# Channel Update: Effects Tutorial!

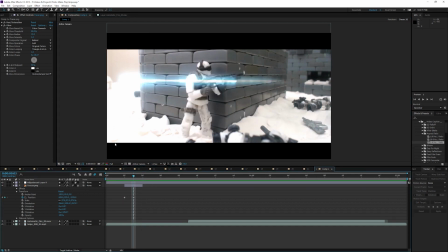(8:27)
But from further distance, you'll have it slowly move up compared to just one frame. Another thing I like to do is if I parent the tracer to my footage and the automatic fire to my footage, what that will do is if I now edit this, I can go position
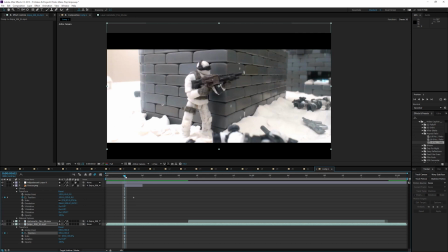(8:46)
here, press a keyframe, position here, and I'll dip it. And then if I move it back up after two frames, copy this keyframe over and paste it,
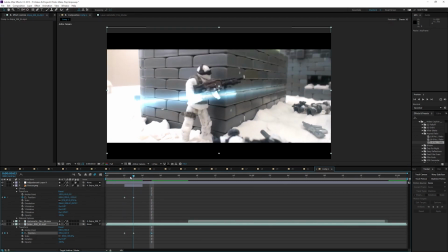(8:59)
now the camera will dip when the tracer fire goes past. And if I add motion blur onto that now,
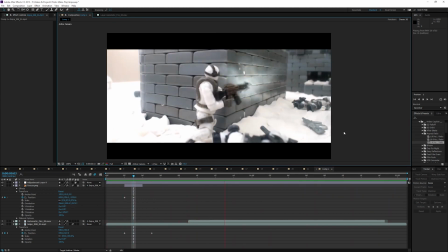(9:09)
if we play now, you'll see the camera sort of dips when the tracer fire goes past.
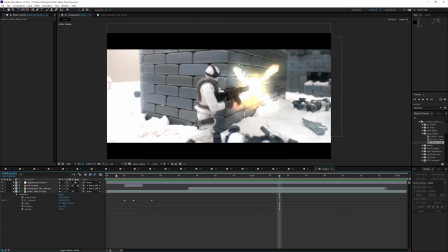(9:18)
I enjoy doing that because it gives a sort of visual
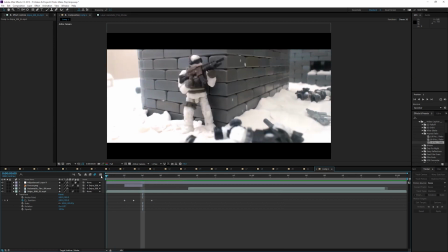(9:25)
sort of vibration, bit more movement in the camera. It feels more organic.
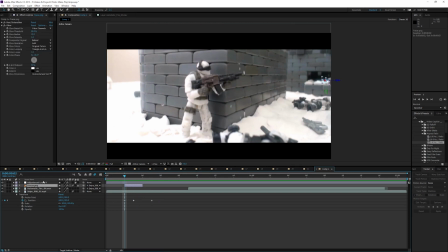(9:29)
And then you can literally just click on your footage, your tracer, press Control D, create another one, move it here. They don't look that great when they come from the same spot, but because it's 3D and this has moved, it should automatically make,
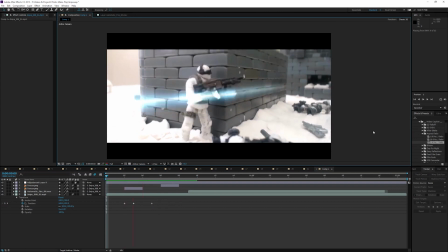(9:45)
it can sometimes move it a bit like that.
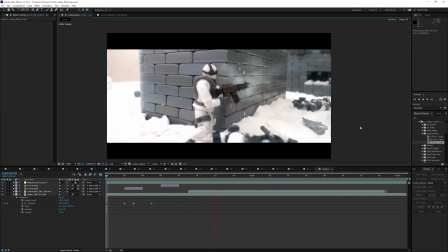(9:48)
So now the machine gun, he's firing his bullets, the machine gun's firing tracer rounds at him. There's two more things I want to do. So for starters, this area here looks really gross to me.
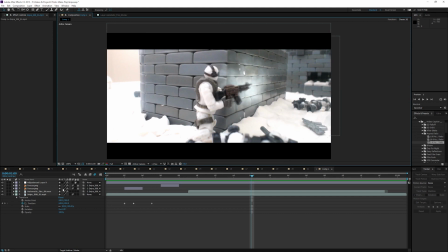(10:00)
It's very bright, and I don't like it at all. So what I'm gonna do is not click on the wrong thing.
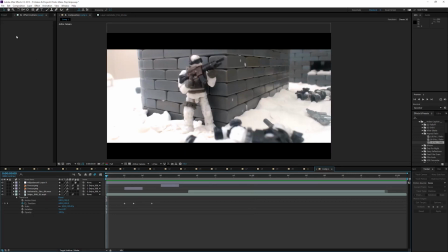(10:08)
I'm gonna move this over here, I'm going to import a cloud. So what I'm going to do is I'm going to import a cloud. I've got this picture of a storm that I've found on the internet.
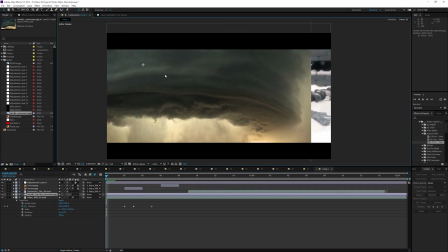(10:26)
And we don't need all of it. We just want to put it over here. Turn the visibility of it off.
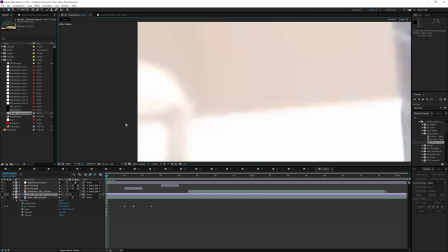(10:31)
And I'm just going to draw another mask. Get rid of that white area.
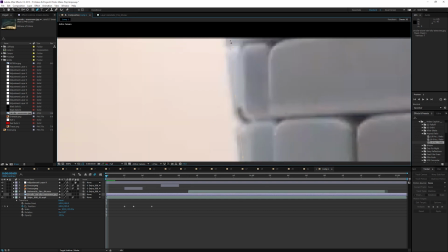(10:39)
Draw another mask here. Put it a bit over the edge for when we feather it.
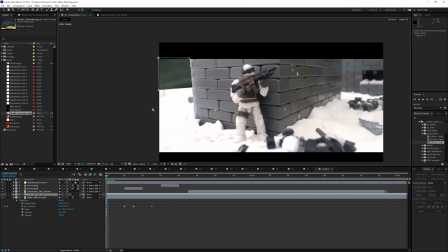(10:45)
And if we turn visibility back on, now it looks like there's a bit of a storm there.
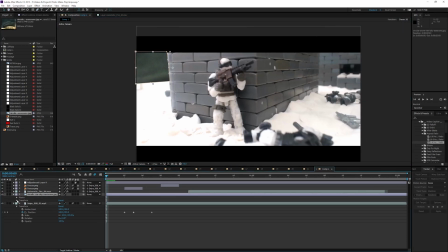(10:52)
And then obviously we're going to feather that mask. And that will allow it to look a bit more natural. And there you go.
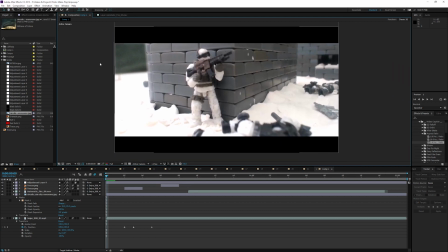(11:03)
So that's that. Now that doesn't look terrible and pale anymore.
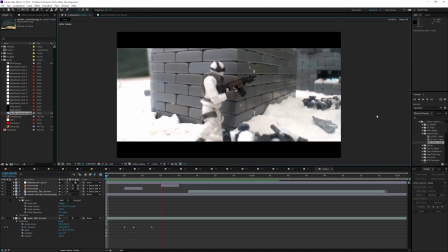(11:07)
And then the last thing to make this shot complete is I want to make it look like it's actually in winter.
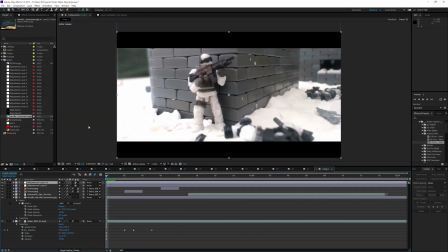(11:13)
So there's two things we're going to do. Another adjustment layer, put it underneath the widescreen.
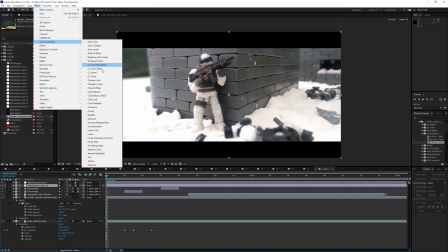(11:20)
I'm going to go layer, color correction, brightness and contrast.
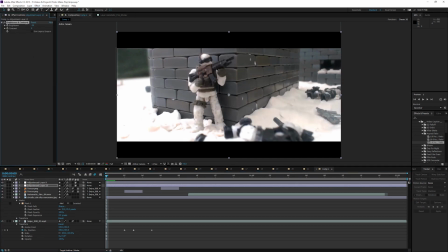(11:25)
Now, I want a decreased brightness and increased contrast.
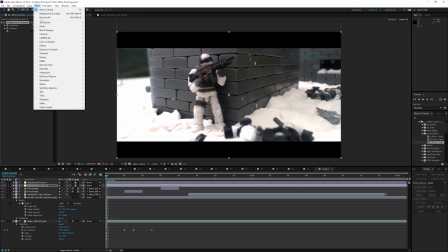(11:29)
So it's already looking a bit more cold. And then I'm going to go color correction tint.
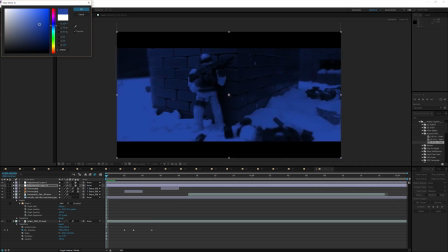(11:36)
Now I want a bluish tone to change the whites to a bluish tone, maybe a bit more turquoise.
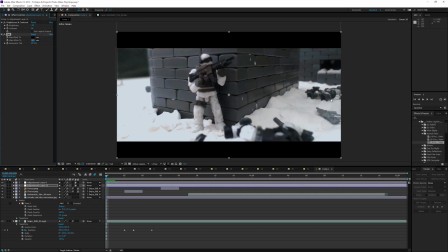(11:45)
And then I'm going to set this to 25%, and now it's starting to look a lot more cold. You can see it's already looking a lot more dim.
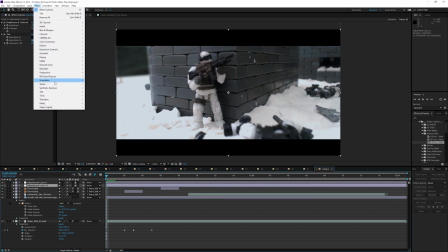(11:53)
And then as the last effect, I'm going to go new simulation snowfall.
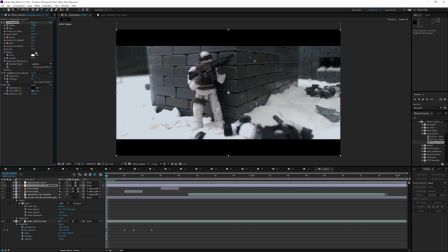(12:02)
I'm going to put this above so that the other effects don't apply to it. I'm going to put a bit of wind direction on it. I prefer to make it go right to left so it looks like they're walking into the wind.
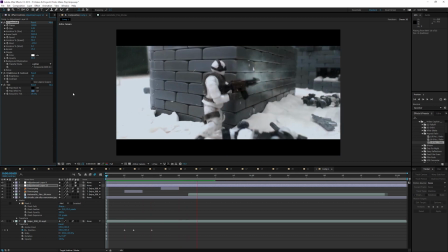(12:13)
And then if I play now, you'll see snow is falling and it looks a bit colder. And that's pretty much the whole scene.
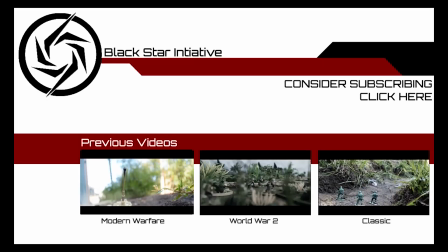(12:22)
Let me know what you thought in the comments, and I will see you in the next video.